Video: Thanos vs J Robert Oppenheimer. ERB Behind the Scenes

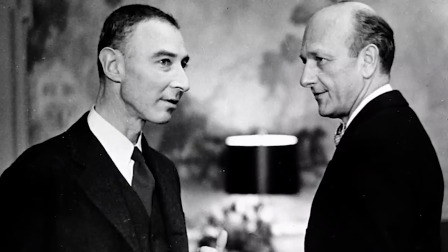(4:07)
That interview on TV is so creepy and so haunted, and I watched a lot of documentaries about a lot of people who worked on the Manhattan Project, and everybody has that same look. It's like this, I've seen and done things that I can't regret, but I'll never be able to forget.
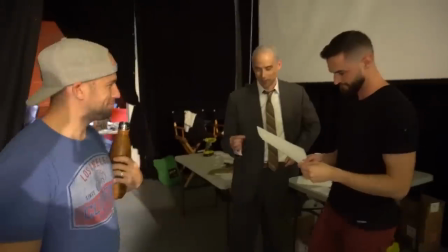(4:26)
You know, it's like this deep sadness. And so that felt like the way to do Oppenheimer. And I think one of the things that we pin down on deep sadness is that even when they are gonna look at you, they're not looking at you.
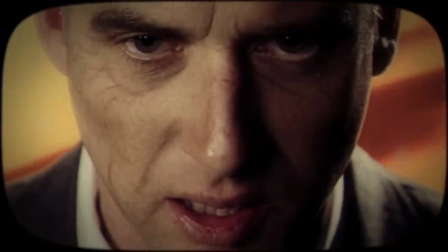(4:42)
And then for the effect of a rap battle every once in a while, we just look at you. That was just something we decided to do with this guy.
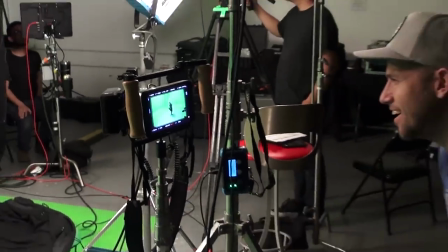(4:49) Listening to you took everything I have left. After your wraps, I am become deaf.
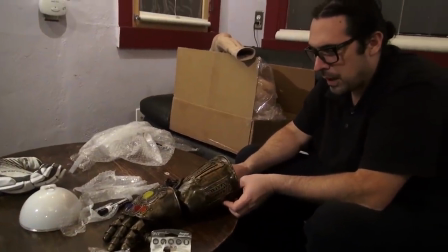(4:57)
It takes two. It takes two nine-hole batteries. Alright, pull that out of the fire alarm. Yeah, do the fire alarm. This is the Thanos glove. We did modify it by gluing it onto this lacrosse glove.
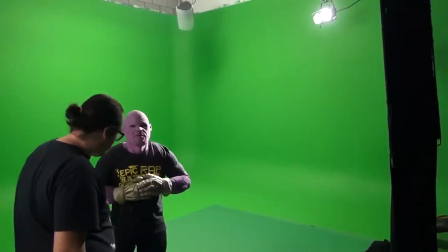(5:13)
The fingers, when we first got them before Morgan got his hands on them, were originally too long for me to be able to make a fist.
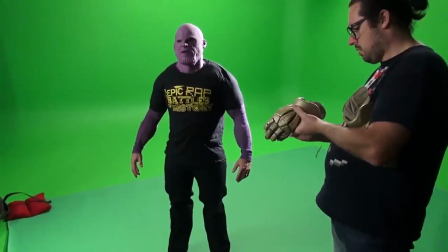(5:20)
So it was just kind of flappy like that. So Morgan, our Streamy Award nominated costume designer. No, no, no. Streamy Award winner.
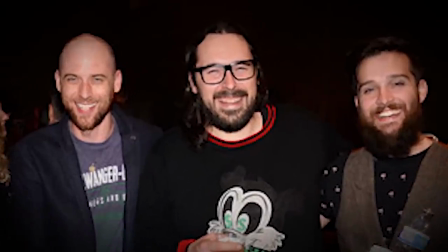He took off the gauntlet pieces that were here and kind of added his own here.
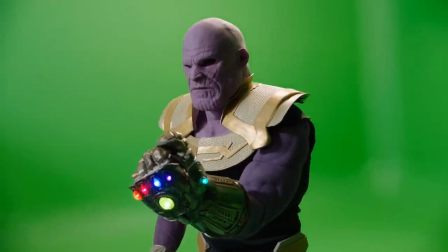(5:44)
It's super important for Thanos to be able to make a fist and grip and actually snap and have them do it in a natural way.
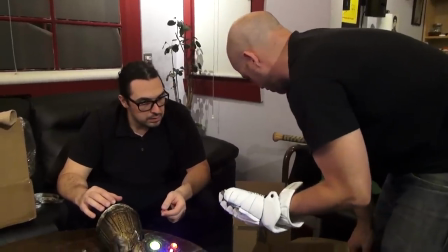(5:50)
So we had to make those adjustments. These are just any sports store you should be able to buy or underarmor.com I assume, or underarmor.com.
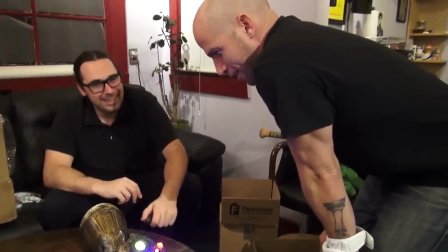(6:01)
Do we got a sponsor yet? What's that? Yeah, underarmor.com. We're going to butcher your product and make our product. Yeah. But the really cool part about the glove is that it lit up.
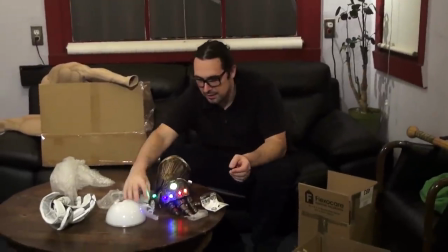(6:13)
Hey! That is kind of cool. That is very cool.
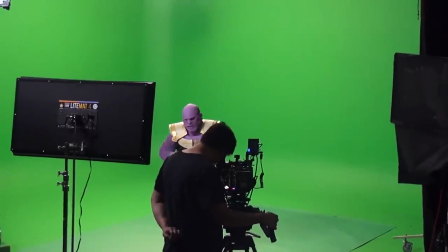(6:16)
And she was fresh With a character like Thanos and the limitations we had based on his face
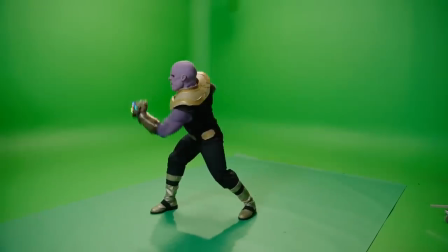(6:28)
And just his body that giant muscly body it doesn't move quickly it's gonna look weird so we decided to use a steady cam Cut now we've done this maybe six times in the past. We used it a lot in Donald Trump vs. Hillary Clinton.
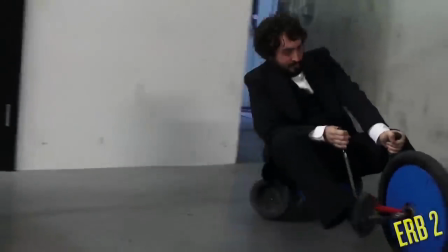(6:47)
We used Steadicam behind Stanley Kubrick when he's tricycling down the hallway. I know we used it for Deadpool and Boba Fett. We used it a lot in season five. We were spending other people's money in season five. We used it a lot. So we have to bring in our Steadicam operator, Jose. My name's Jose Babcock. I was the Steadicam operator today. This allows of you to move the camera smoothly through space without having to lay down in the track or whatever. It's just a person holding it. It keeps us bouncing around. So working with a steady cam operator is cool, but it's certainly challenging. I've done it a couple times before. Usually in the rap battles, it's like I'm looking right at the lens and like that's where I'm rapping.
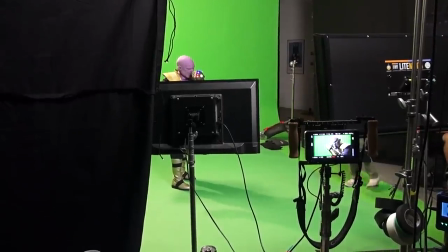(7:30)
But when it's a steady cam, he's like walking around you and stuff, but you're still supposed to look like you're looking at the camera that way or at the character this way so you have this guy like
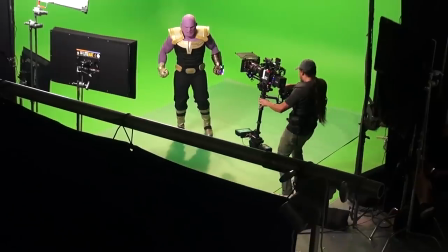(7:38)
like moving around here you know and you're not supposed to look at him so it's
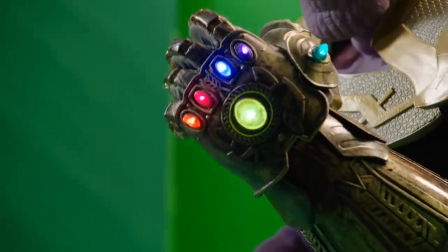(7:44)
like this weird like capoeira camera dance but what it does is it gives really long shots a lot of movement
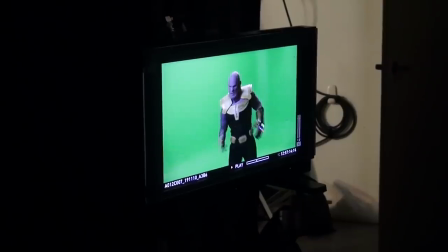(7:52)
and you can move in and out that way you don't have to cut back and forth so much got a physical when i'm wrapping six infinity gems when i'm packing stick your tiny nuclear dip back into your pants dr man hasn't so the backgrounds let me tell you the background on this battle son.
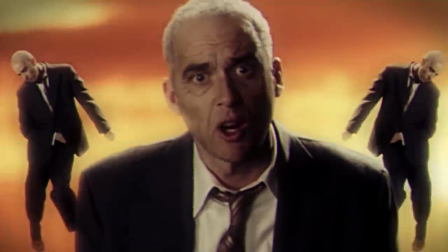(8:07)
So the background for Oppenheimer we really modeled after the Trinity explosion
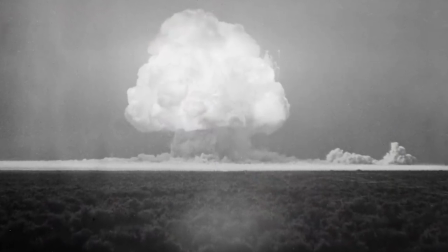(8:12)
footage so it's this dusty red atomic cloud kind of feel almost like Book of Eli for those of you a little bit older Knight of
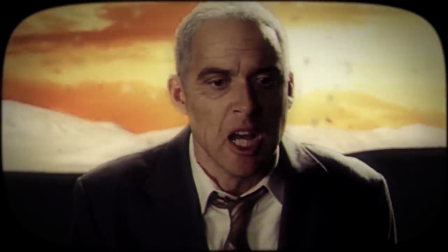(8:21)
the Comet perhaps it's like a red kind of dusty everywhere and we wanted to use that
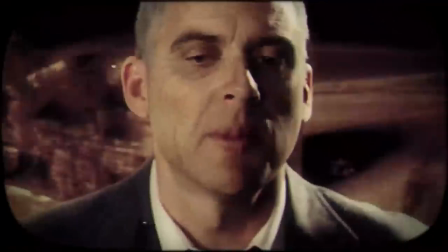(8:26)
sped up footage of the trees going over in a sped up kind of way and use these things that like flashbacks. Now I gotta give a shout out to Josh and Javi and Pete but Josh particularly on this battle has just been busting ass on these backgrounds. I'll like go to the studio at like 9 30 at night to like pick something up and he'd just be there still like tweaking on this thing so shout out to those guys. I started working with ERB in season five. I started as an assistant editor and the first graphics thing that I did was in Thomas Jefferson versus Frederick Douglass with I'm So Down With
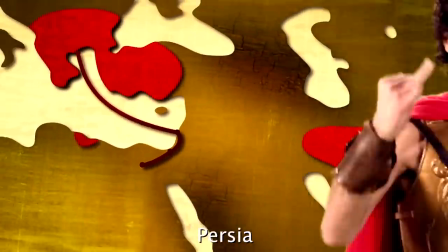(8:59)
Revolutions I Invented the swivel chair and then I did the map in Alexander the Great vs Ivan the Terrible and then ever since then I just did more
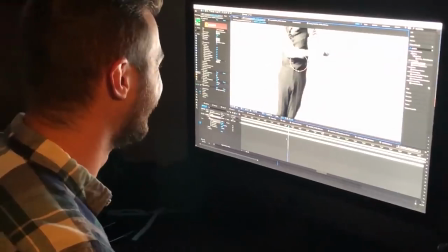(9:06)
and more and more. So we don't normally do a lot of BTS for post-production usually because we're deep in the edit and we don't pick up the camera but I wanted to go over one effect.
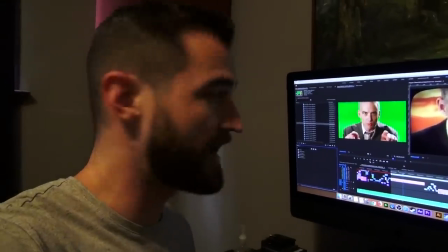(9:14)
So this would be an example of the kind of effect that we hope people don't notice.
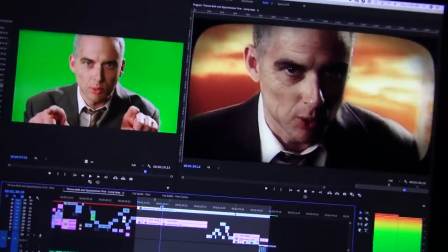(9:18)
So right here you'll see for this line we really liked this guy's
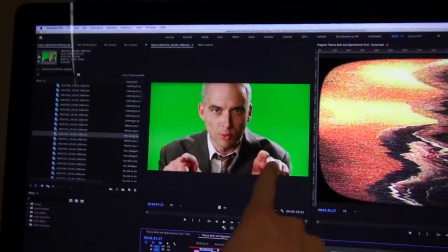(9:27)
face but this guy he's got his hands up at the bottom of the frame and that was like a
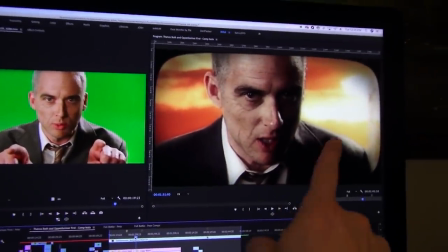(9:32)
nice little detail that this guy's missing and his shoulders go up so his hands are going up it's just you can't see his fingers all right so in order to get the hands coming up from the bottom of the frame the first thing that we need to do is have the fingers as an asset alone so I'm gonna film myself with green screen material over me and hopefully try to get my fingers to look like Pete's hands
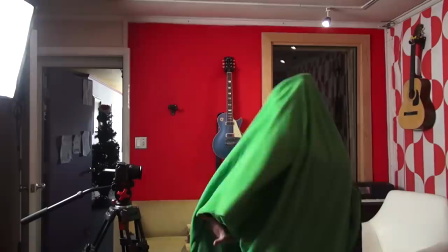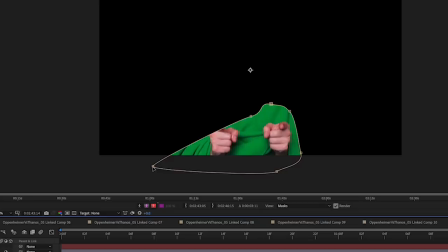(9:57)
so what I ended up actually doing was using two different takes for each hand and then I had to change the
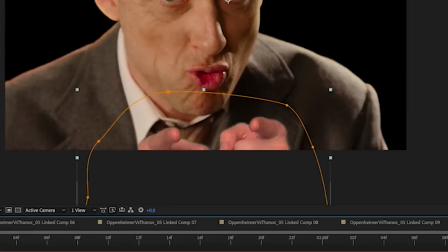(10:04)
size and then I did a lumetri color to match the skin color and then I blurred it a little bit because it would be in the foreground so it'd be a little
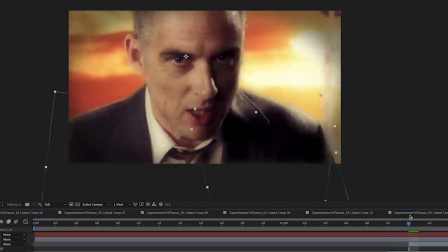(10:12)
bit blurry and match the timing so that the fingers came up at the right time okay so here's the final product It's super fast, super subtle, and I don't think anyone's going to notice, but it does make the shot better, so I'm glad we did it.
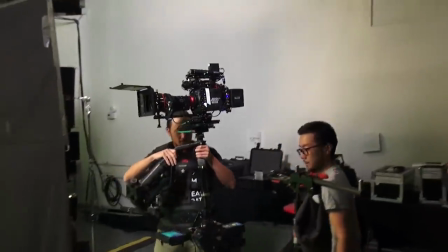(10:27) Anyone who believes that Thanos did nothing wrong crap has obviously never heard you rap.
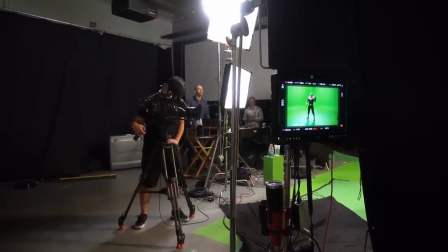(10:33) Oh, snap.
So this is the last battle of 2019. The last battle of the decade.
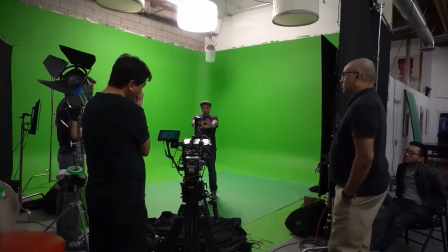(10:44)
That's crazy. We're going to be back in 2020. I don't know exactly when. We call this like 6.1.
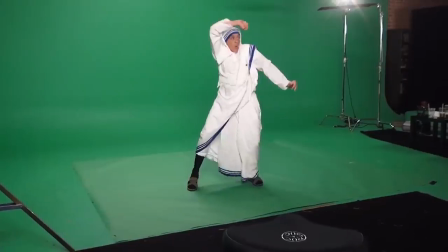(10:49)
It's been a whirlwind of a year, 2019, season six. It wouldn't have been possible without you who watched these ERB2 videos.
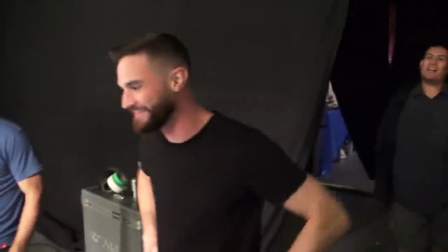(10:57)
It wouldn't have been possible without Patreon. Thanks for watching and checking out what we do.
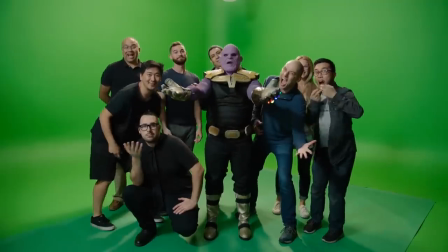(11:02)
Battles are gonna come back in 2020. I hope you've enjoyed it as much as I have. Thank you guys very much. You're the best fans. Thanks to Ross, our editor for the behind the scenes. Shout out to Ross. Thanks, bro. Merry Christmas.
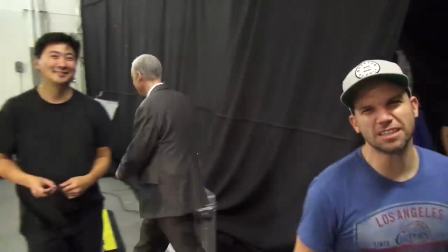(11:16)
He doesn't believe in it.
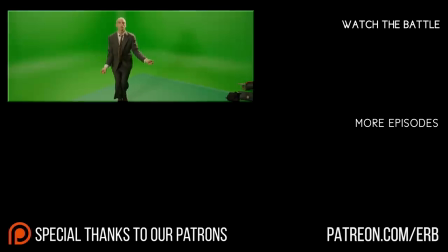(11:20) I thought you had the time stone And your punchlines sound like they came from rhyme
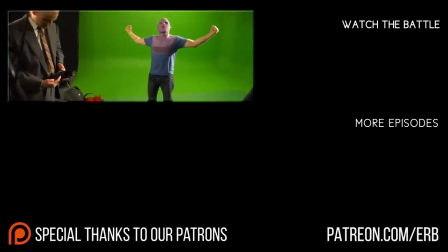(11:25) zone You might be something in the MCU But between us,
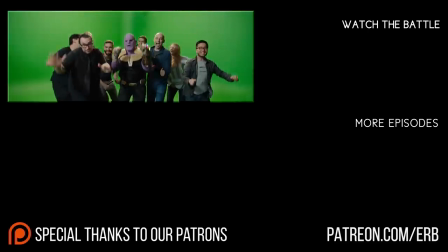(11:30) who's the worst MCU?
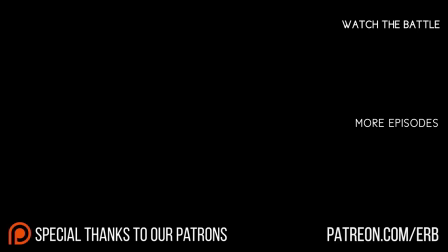(11:33) When you talk, you can drop a trough Between each syllable, your dialogue's so slow Drax thinks you're invisible